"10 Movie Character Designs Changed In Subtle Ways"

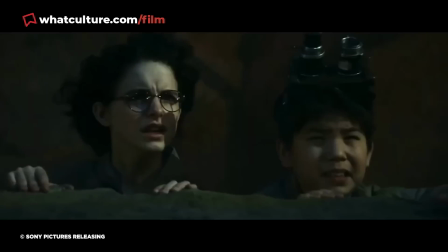732s
Though the design wasn't changed too much, beyond Afterlife employing a mix of practical and digital effects,
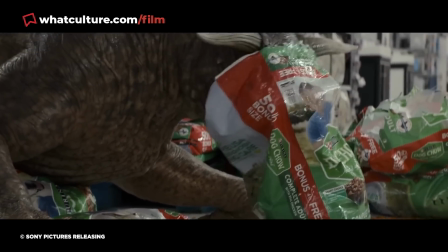739s
alterations were made to its anatomy to make it more believably mobile.
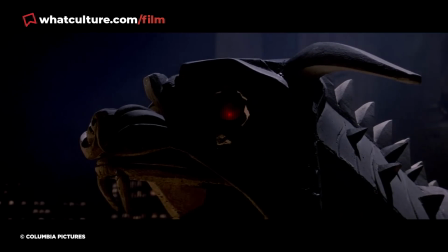744s
Basically, the original Terror Dog design made no sense from a physical perspective.
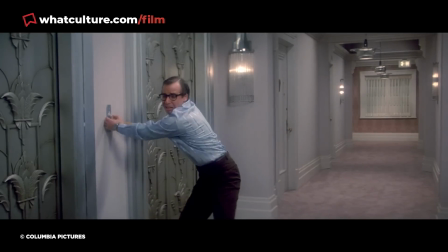749s
It was so backloaded with mass that it wouldn't be able to run,
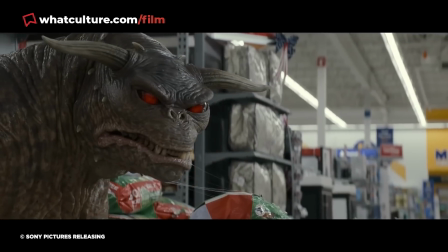752s
and so the redesign saw some of that mass shifted to the midsection, complete with more muscular arms.
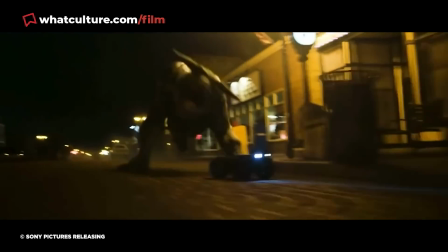759s
Concept artist Bryn Metheny explained,
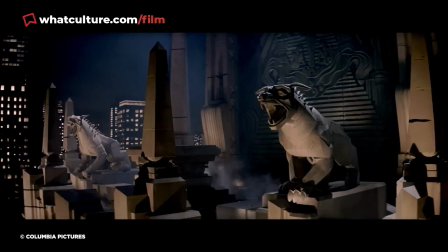761s
"The Terror Dog in the original Ghostbusters was built at a time where it wasn't going to be animated doing high velocity running through a street.
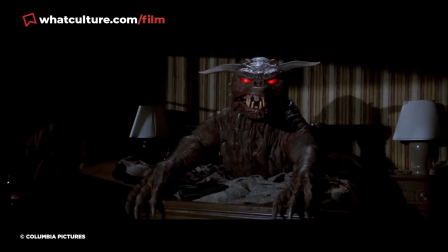769s
The front arms are so long that it doesn't really have a great range of motion when you're wanting it to move around like a dog.
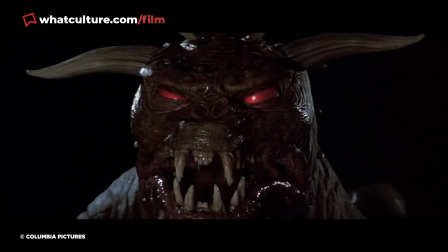775s
My initial concept was to keep the same silhouette, with this huge barrel chest, long thick neck,
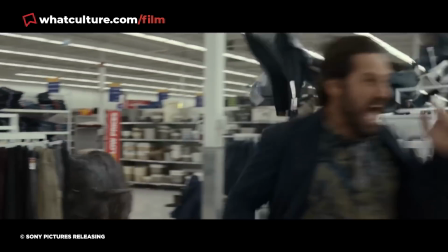781s
big forearms and skinnier back end, but bring in an element of functional anatomy that made it able to run around and have this heavy,
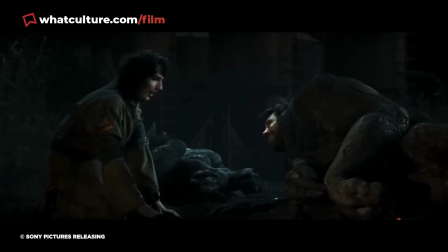788s
scary gait." And yet the overwhelming majority of fans would have never noticed any differences at all.
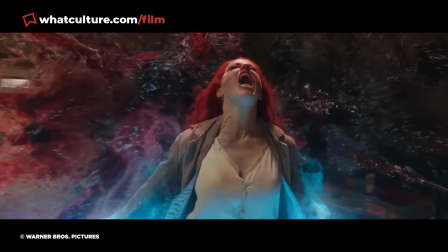795s
And that concludes our list. If you think we missed any, then do let us know in the comments below, and while you're there,
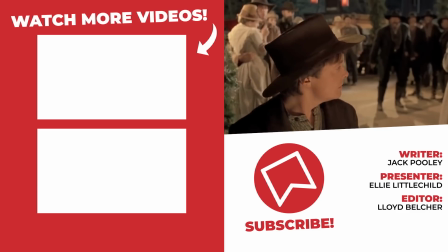801s
don't forget to like and subscribe and tap that notification bell so you never miss a What Culture video again.
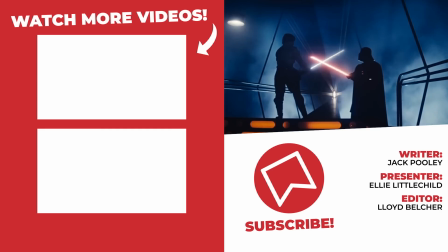807s
Also head over to Twitter and follow us there, and I can be found across various social medias just by searching Ellie Littlechild.
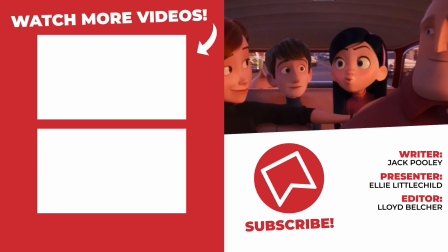814s
I've been Ellie with What Culture. I hope you have a magical day, and I'll see you real soon.